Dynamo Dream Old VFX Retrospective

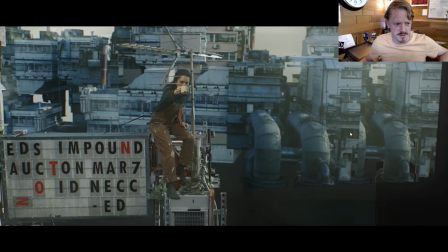(12:24)
Oh no, this is just another this is just another angle of it.
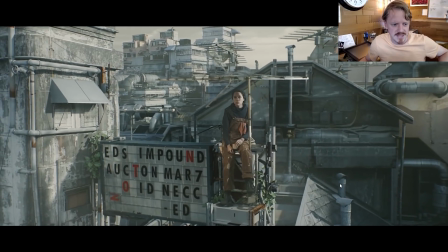(12:27)
Yeah, I guess this is an updated version, but it doesn't even really look better, and so I just nixed this shot.
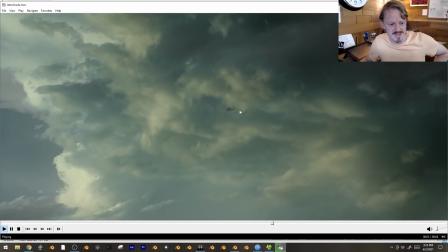(12:34)
Oh yeah, this was the other version of this shot, just where I was like, we can't see that car too close, which I kind of like, honestly.
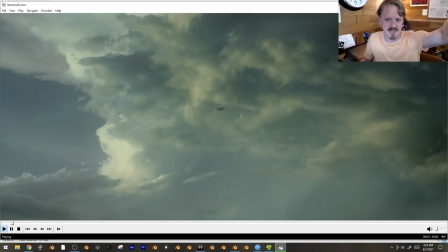(12:40)
Like, I like the idea that the car is in the distance. We're not getting this, big, obvious close-up of it.
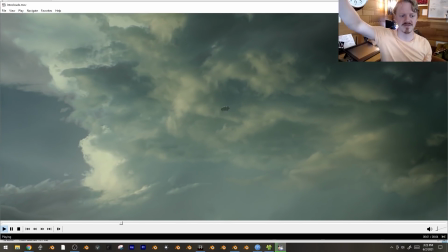(12:46)
It's kind of more like a background environmental thing that's just kind of passively happening,
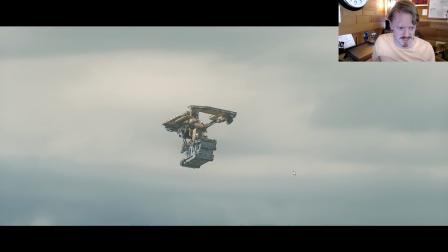(12:50)
as opposed to this big close-up shot where it's like, look at this CG vehicle flying into the clouds.
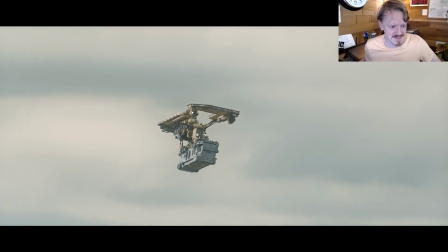(12:57)
I would have liked it if I could have maybe split the difference a little bit, but at least this way people knew that this was an important thing to have paid attention to.
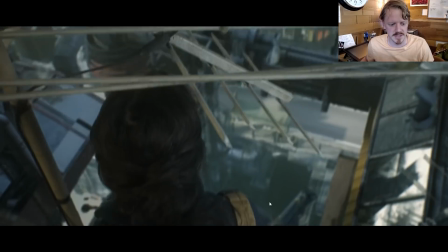(13:04)
A lot of updates like this, where this was the version I had for a couple of years, and I finally went, okay, well, I'll re-render it with water, and I'll add a little bus.
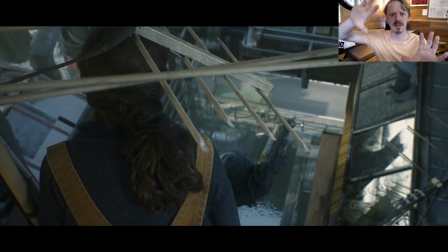(13:12)
Just anywhere I could make something kind of happening half on screen or in the distance that added some life to it, I started going for it, because you only really need like one of those per shot to make everything feel really dense. And so this was all kind of like copied and pasted together. Like, I think this is the wallpaper outside of the building, which is a little bit weird.
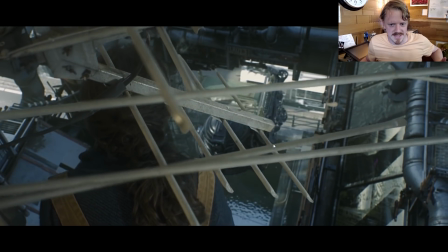(13:32)
So yeah, so here's the final version, and it's basically the same. Although, look at this.
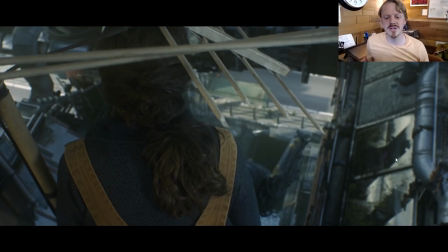(13:38)
That is, I believe, the only magenta of a missing material in the entire episode.
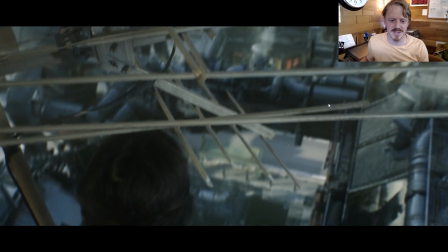(13:43)
Also, yes, you can see a tracking point right here that I didn't get rid of, and some tape where I was holding the green screen together.
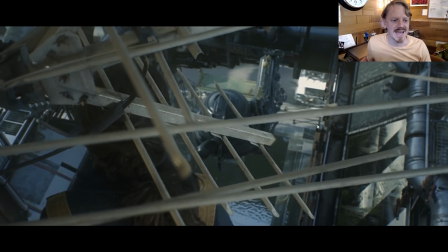(13:52)
That's there in the final. I knew about it. I just didn't want to roto anything.
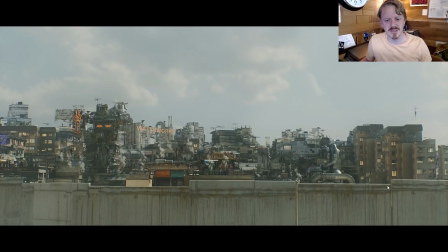(13:58)
Sometimes I'd try to set up a shot right before I went to bed, just because I was like, oh, I'll wake up in the morning and maybe there'll be a cool shot.
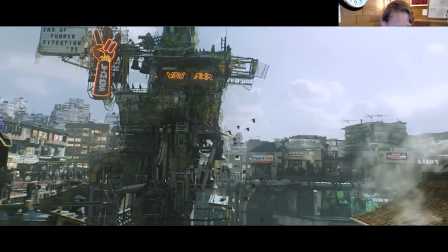(14:04)
And so this was one of those. This is actually just a wide version of that one, of that other shot, just rendered from back here.
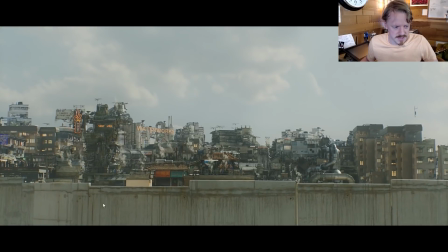(14:11)
But looking at it, like, all of the steam looks way too bright and uniform, and this cement wall just looks very, JPEG-ish. This guy's floating. I mean, that's fine. But yeah, so I get to look at this and think, okay, what would this actually be like if it were an actual location?
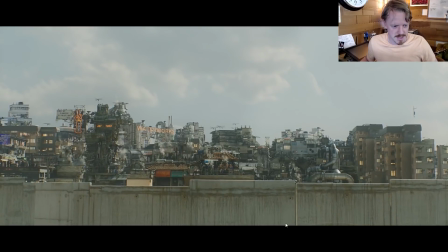(14:27)
Like, there's some sort of canal thing down below her. Maybe there's some sort of drain down here.
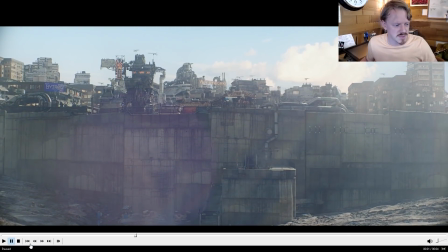(14:32)
I want to retexture the wall. So this is what I ended up with later, and I'm glad I took the time to do that and add the pipes and kind of just adding.
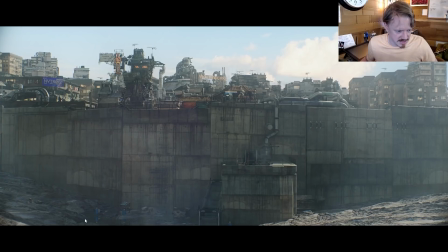(14:40)
I actually worked out this whole thing. Like, there's little bridges and fishing areas and stuff down here in this pond, but you can't really see any of them at all.
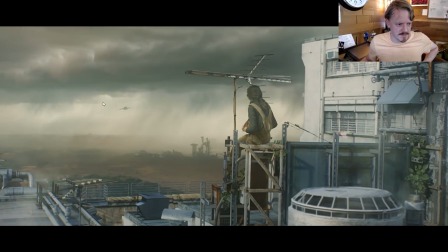(14:48)
This was the first version of this shot that I did, back before I actually knew, what the ships and stuff out here were going to look like.
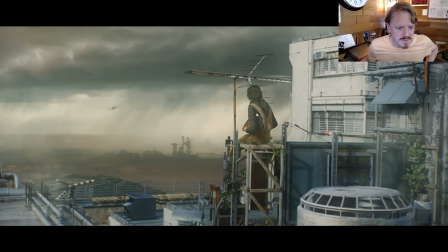(14:56)
I had so much trouble with here. I'm doing all of this fake lighting on her to try to match the sun angle.
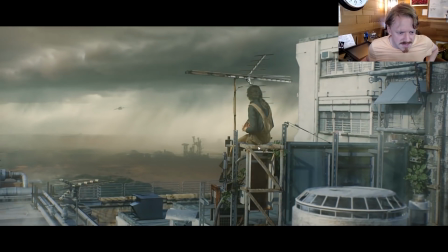(15:02)
You can see there's a little sun hit on her butt that's just kind of like wiggling around.
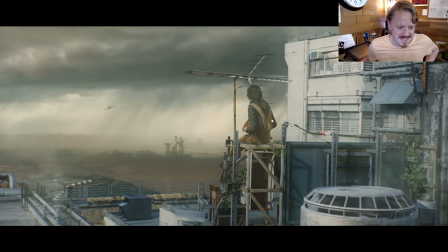(15:08)
And she looked just very stationary, so I'm adding all of this like elbow movement and like this leg kick. That's all kind of just an awkward digital thing I added on there.
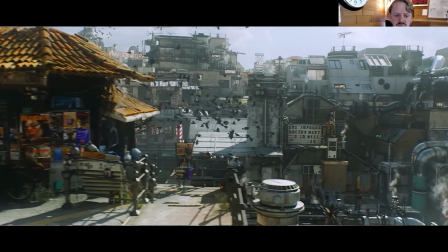(15:17)
But because I did add in that big, wide, broad shot, this building suddenly didn't make any sense spatially.
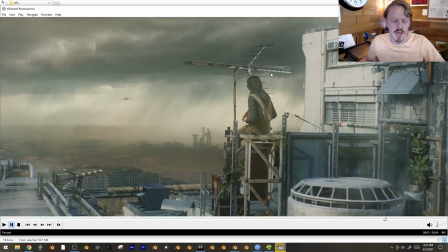(15:23)
Like, we already got a pretty good layout of where everything was, and so I actually had the entire episode uploaded, and that was driving me crazy, and so I just did I set up one extra night, and I redid this shot so that it actually has the proper background going on there.
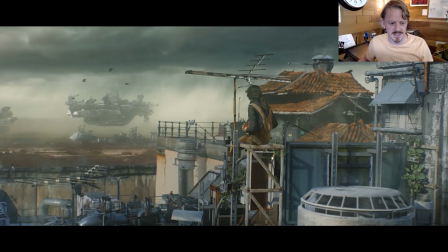(15:37)
There's a few things, actually, about this, like, I only rendered every, like, 5th frame,
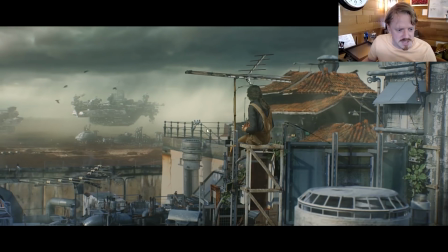(15:43)
and I interpolated them, which means you can see some glitches here that drive me crazy, anywhere where there's, like,
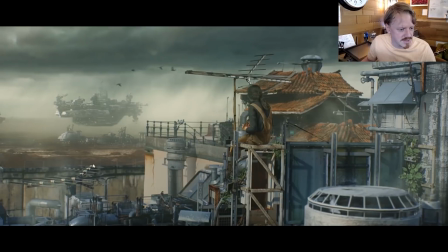(15:48)
really tiny details. This fence is glimmering like crazy, and the parallax here of the background in this wall doesn't make any sense at all.
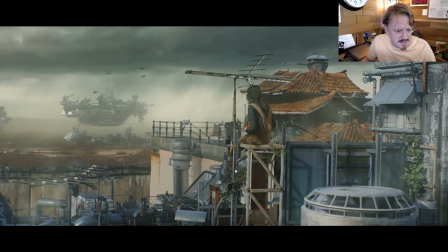(15:55)
Also, her legs are kind of all getting weird.
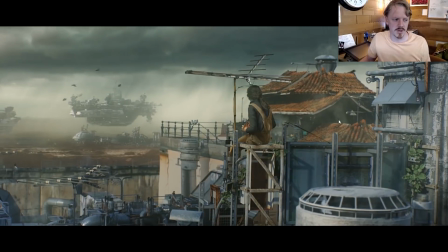(15:58)
There was a lot about this shot, and the color space of this building that just didn't work, but that was where I was like, people will be looking here, then they'll be looking here,
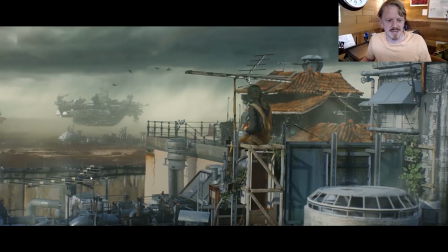(16:06)
and there's some birds, and it's a quick shot. I'm not going to delay things one more day just to fix that.
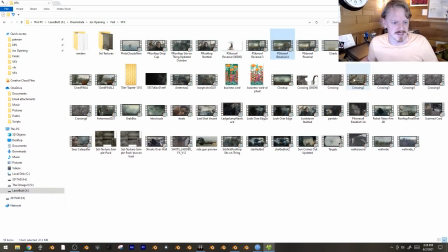(16:12)
Eventually, it just becomes kind of an ego thing. And like, I want everything to be perfect. It's like, you don't need everything to be perfect.
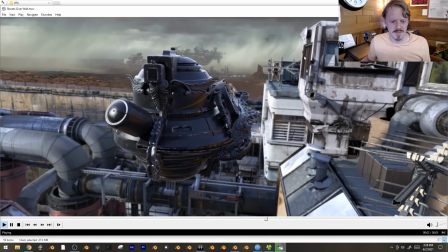(16:17)
Same with this shot. This was, again, like my first pass of the city where like pipes are just intersecting,
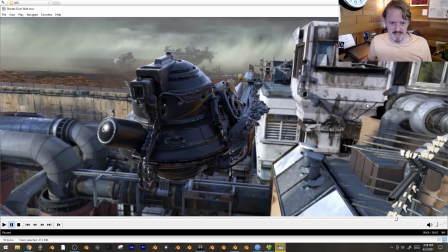(16:24)
and I took these kind of like these dirty plaster things and stuck them absolutely everywhere. Everything's just the same, like 4 buildings over and over and over.